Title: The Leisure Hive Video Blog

Hello and welcome once again to another TARDIS Eruditorum video blog.
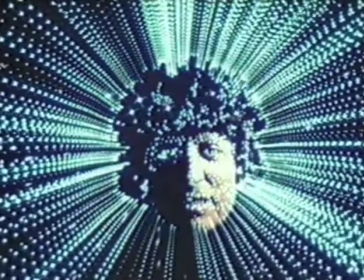Today I want to look at the Leisure Hive, which is the beginning of the John Nathan Turner era,
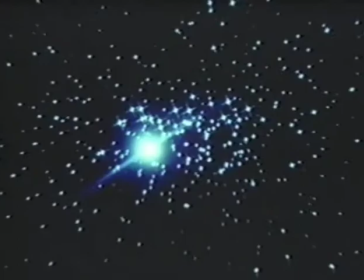which is generally cited as having a major technical increase in the visual literacy and visual sophistication of the show. This isn't completely wrong, it's actually a fairly good point, but it's easy not to understand quite what happened and what the difference was.
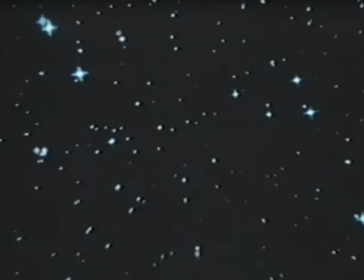So what I want to do is compare a scene from Creature from the Pit, one season earlier by the same writer, with a scene from The Leisure Hive.
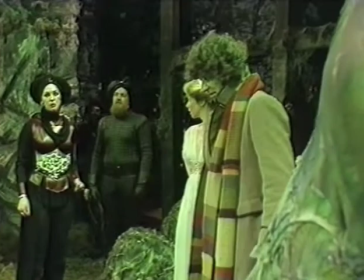We'll start with the Creature from the Pit scene. Plot-wise, these two sequences are almost identical.
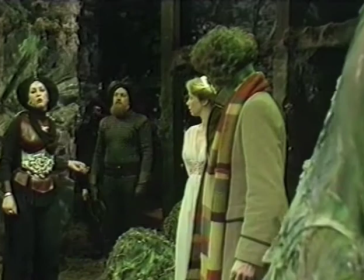The villain is revealed and attacked by monsters.
I refuse.
But look how static the frame is on this.
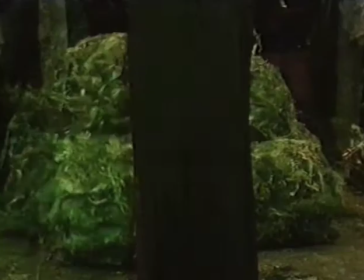Throughout this entire scene, we keep a fairly consistent camera.
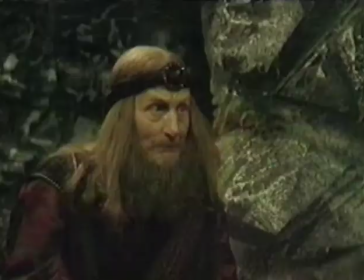Even there, when we cut into Adrasta's legs as the wolf leads attack her, we're staying within a very narrow range of angles on the scene.
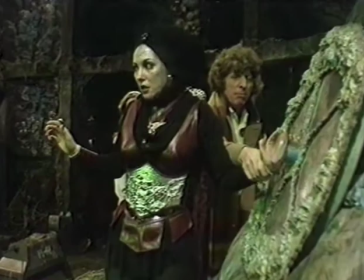We never go behind Tom Baker and behind Lala Ward to the side that's a wall.
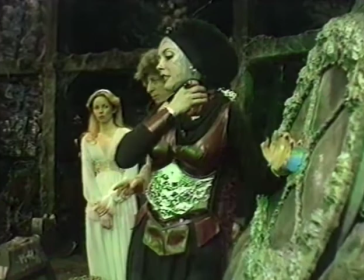This is essentially theatrical. This is just a stage on which these events are taking place,
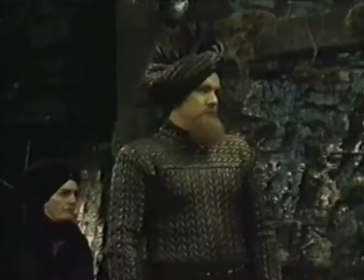and all the camera is doing is showing us a couple of close-ups and perspectives within this common stage.
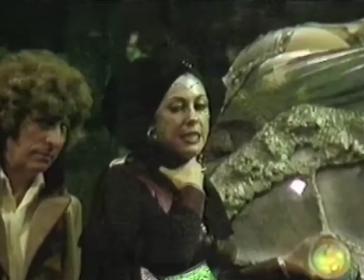...which had precisely the opposite problem, and we thought that a trading agreement would be mutually beneficial.
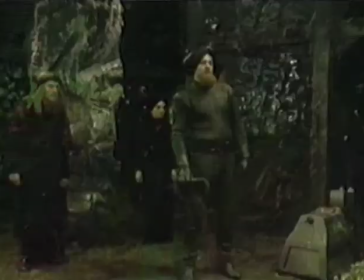It lies! Lies! It's all lies!
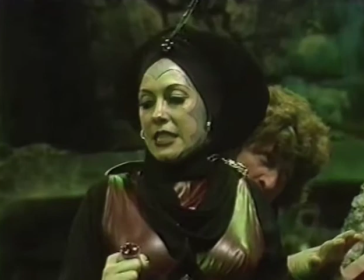No, it is you who are lying. Unfortunately, I ran foul of this evil woman who tricked me into the pit.
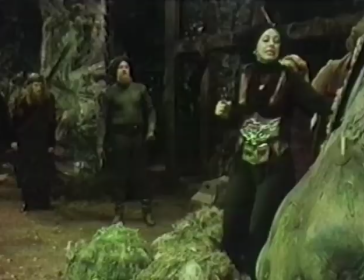If you will forgive me, I have a score to settle.
Here even we have the relative action scene.
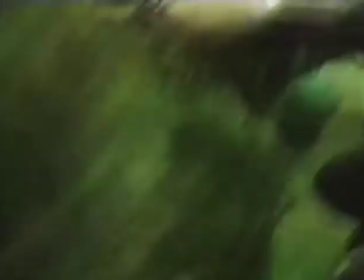Adrasta is attacked by the Wolfreeds and by a rock. But the camera isn't moving off that fixed plane.
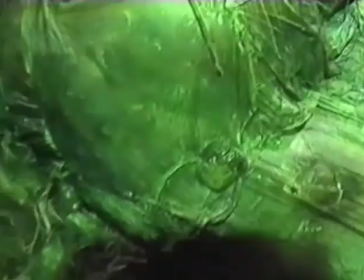Even there where she falls, it's just a close-up from one of the familiar angles that you can see in the scene.
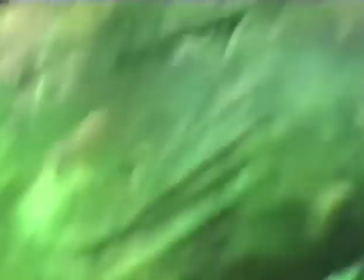It's a very, very static, flat composition.
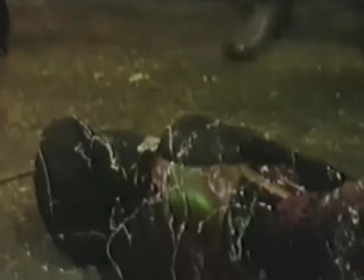All we're doing is shot-reverse shot, a very standard cinematic technique to show varying people's reactions.
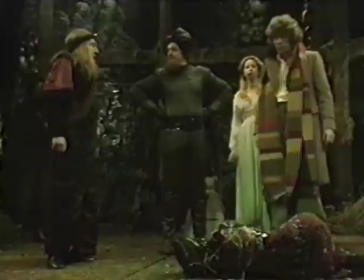There's not a lot going on. This belongs firmly to the theatrical tradition that's governed Doctor Who since way back in the Dark Ages for this planet.
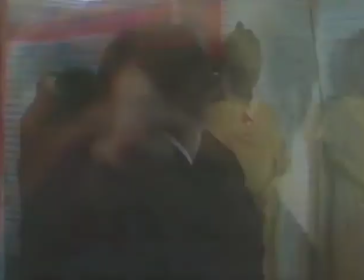Even though the sequence in The Leisure Hive has basically the same plot function, what it looks like is completely different.
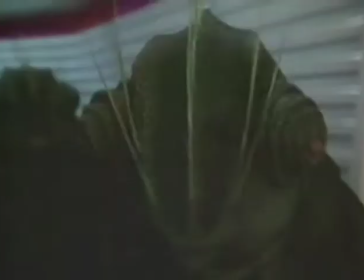For one thing, you're going to notice that there are a lot more. For another thing,
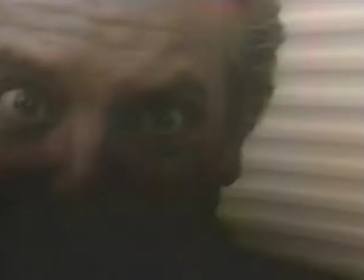look how the camera is working in much closer view, and it's even giving you perspectives that are equivalent to those of the characters.
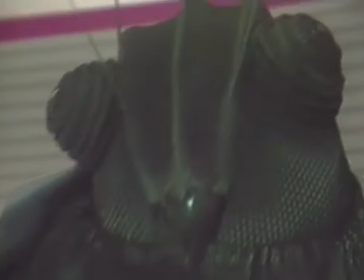In a moment, we're going to begin a huge series of very fast cuts around the room, and note how we don't stay on that single theatrical plane anymore.
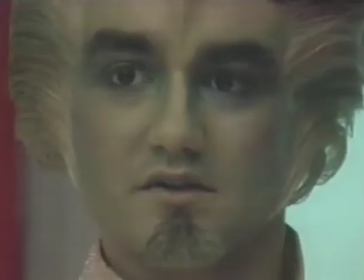In fact, we start getting characters' eyes, which sort of guide us through the space and show us how to reconstruct the scene out of the edits.
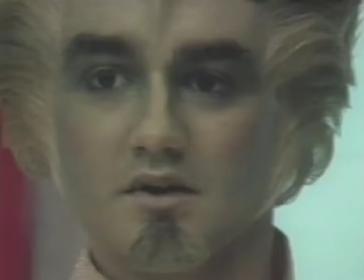You can see these close-ups and these very quick zooms in and out that are treating everything like objects instead of just like a space that is being looked at.
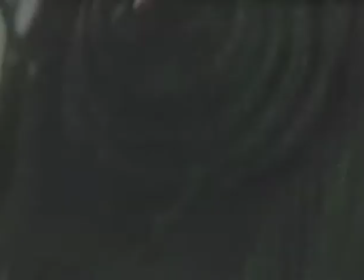That's the big difference of the John Nathan Turner.
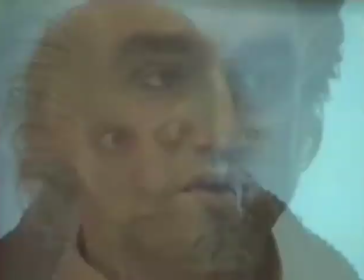We adopt a cinematic perspective that's even a lot like the movie Alien, where we're moving inside of a space instead of looking at a space.
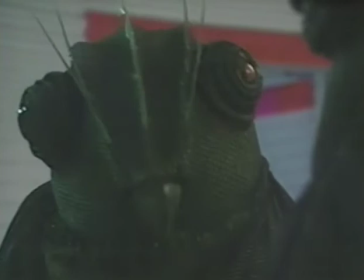It's a very, very big difference in how stories are told.
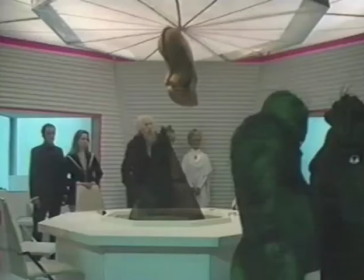And that's the big shift that people talk about when they talk about the shift between the Williams era and the Nathan Turner era.
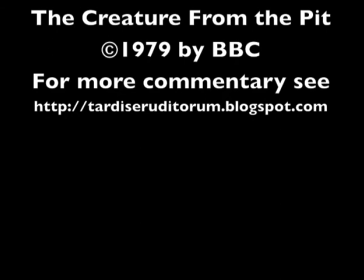Thank you very much for watching. As always, you can find more of my commentary on my blog at tardiseruditorum.blogspot.com. Look forward to seeing you again.